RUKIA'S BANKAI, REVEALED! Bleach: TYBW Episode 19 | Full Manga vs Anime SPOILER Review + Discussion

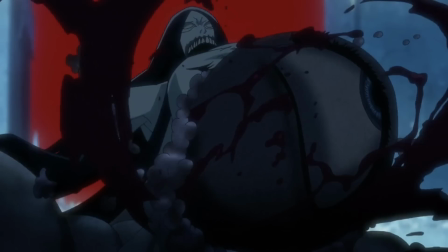[44:37]
As the Sternritter then begins to transform into a Bloodborne boss, again with some truly tremendous visuals, including a massive bulbous eye popping out of his own chest, Byakuya approaches Rukia.
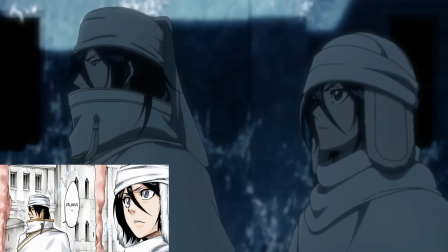[44:49]
Now, of course, much has been said about Byakuya's involvement in this arc,
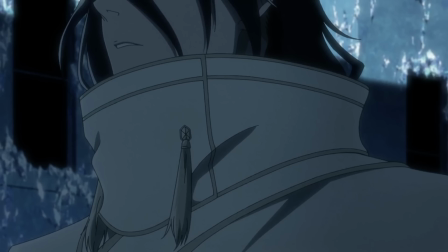[44:55]
and it's true that unless some big changes are made down the line, he really won't have a lot to do after this point. However, this is a great moment in and of itself.
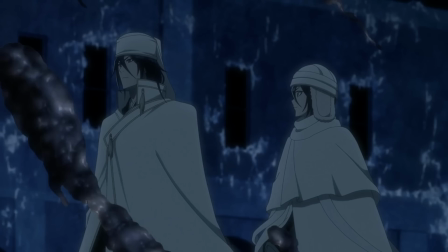[45:06]
Byakuya acknowledges Rukia's strength, completing the development of their bond and their relationship,
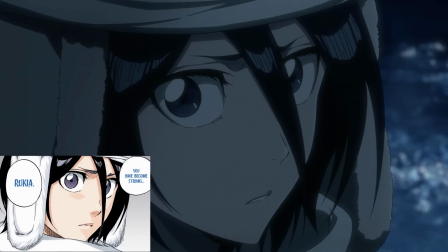[45:12]
a relationship that until now has been mostly characterized by distance more than anything else.
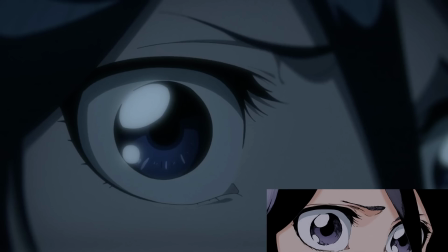[45:19]
Byakuya has always kept Rukia at arm's length, in some ways callously disregarding her feelings,
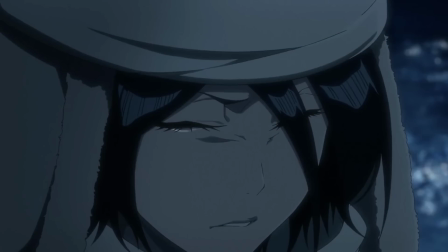[45:25]
but also because he's always felt a need to keep her safe. As we've seen in the past, Byakuya has had to rescue Rukia, saving her from Zamari because to him, she's always been something that needs protecting.
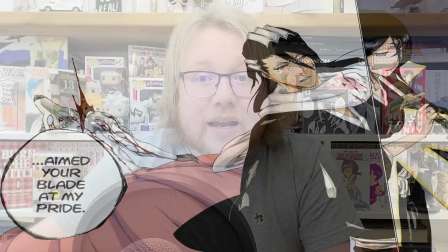[45:38]
It's his duty to keep her safe.
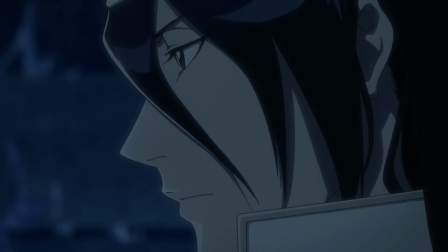[45:40]
Perhaps the role of an older brother, yes, but also out of devotion to his late wife Hisana and the promise he made to her.
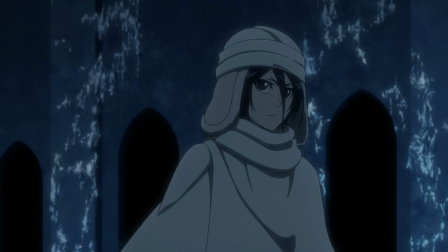[45:48]
But this moment is Rukia truly coming of age and growing up and out of his shadow once and for all. After sensing how powerful she's really become, Byakuya helps her out one last time. He frees her from Äs Nödt's control and helps her to reaffirm that she no longer feels afraid before stepping back,
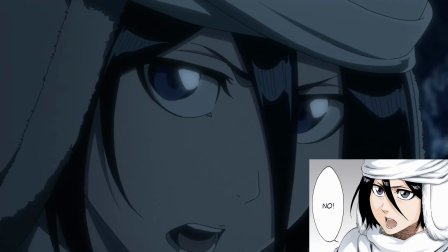[46:09]
both literally and figuratively.
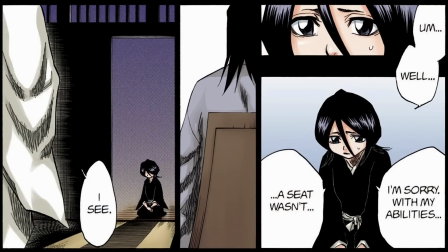[46:11]
Ever since the day she was made an unseated officer, Rukia has always sought out Byakuya's respect and worked hard to attain it,
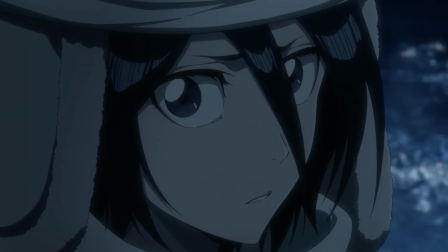[46:20]
while he's held her back out of fear of losing her. This is a moment of understanding and of letting go,
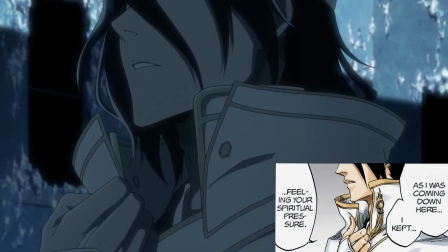[46:27]
where Byakuya realises he no longer needs to be her protector and she no longer needs protecting.
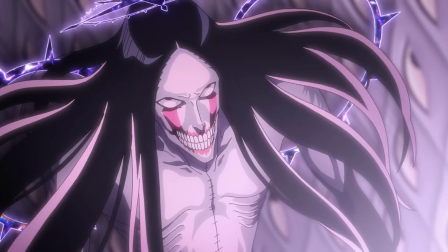[46:34]
Yes, Äs Nödt was about to win that fight. Rukia isn't perfect after all, and she still does have a way to go,
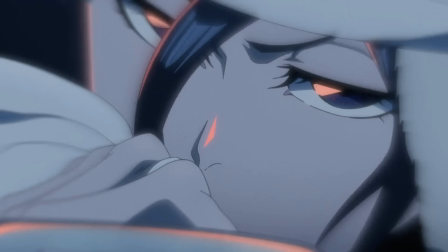[46:41]
but she's capable now of going toe-to-toe and even killing the same man who tormented Byakuya himself.
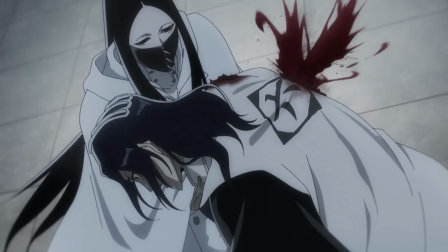[46:49]
Where Byakuya failed, Rukia is able to stand tall in the end. Byakuya tells Rukia that fear arises from the insecurities in one's heart,
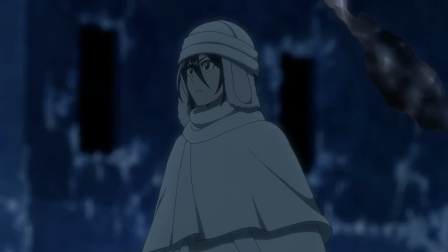[46:59]
before asking if she has any more fears left of her own, and Rukia defiantly replies, no. As we approach the end of chapter 569 and the climax of the fight itself, the ending song begins to play. Äs Nödt's grotesque new form is revealed as he tells Byakuya the end is upon them.
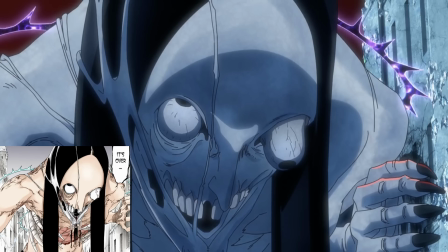[47:19]
Now, there is some debate over whether or not the ending song, the end credits soundtrack, takes away from this moment or not.
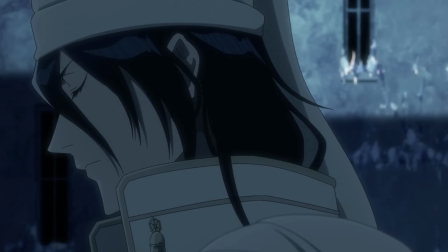[47:27]
While I appreciate their dedication to the fight itself and not wanting to end the episode before Rukia activates her Bankai,
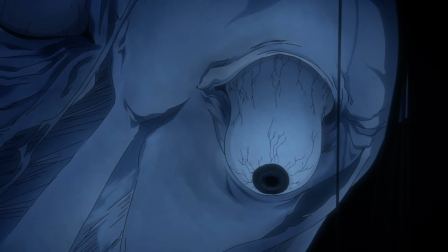[47:34]
they're clearly trying to get as much mileage out of the episode as they can, I'll admit I don't think the song is totally fitting.
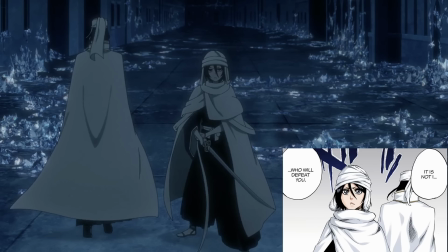[47:41]
Now, is that just because I was really hoping that they would play Nightmare during this sequence after years of speculating and hoping that they would?
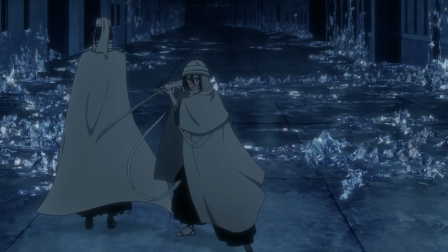[47:49]
Perhaps. But I do think this is a more somber and powerful moment than the soundtrack really allows for.
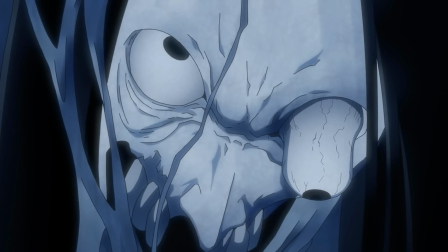[47:56]
That being said, I still think the finale of this battle works extraordinarily well.
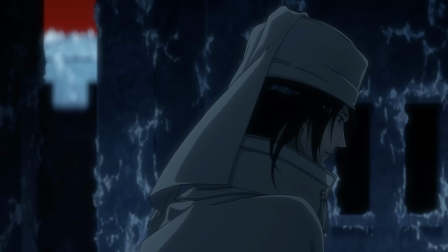[48:01]
Plus, like with episode 13 before it, there's something special about the ending playing over the scene as though it's being lifted higher than the rest.
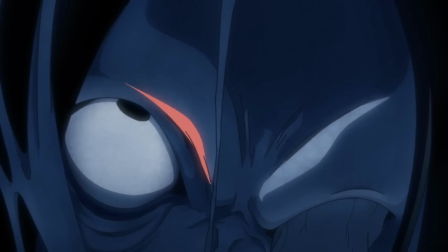[48:09]
Byakuya steps away, revealing that he won't be the one to end the fight. Äs Nödt takes this as another insult, and in doing so he reveals that he's never really seen Rukia as a serious opponent up until now,
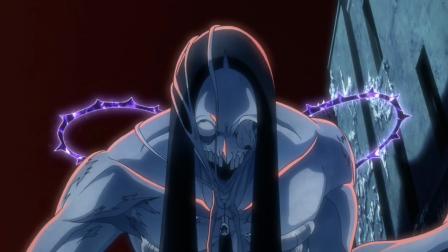[48:23]
and that's about to cost him in the biggest way possible.
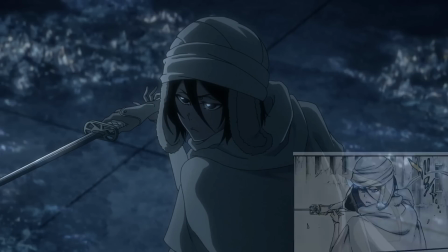[48:26]
As Rukia readies her blade, Byakuya reminds her that she doesn't see her own fear reflected upon Äs Nödt's twisted face. For if there is no fear left in her heart,
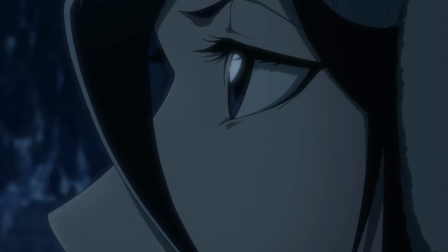[48:37]
then all that's possibly standing in front of her is Äs's own terror, displayed for all to see.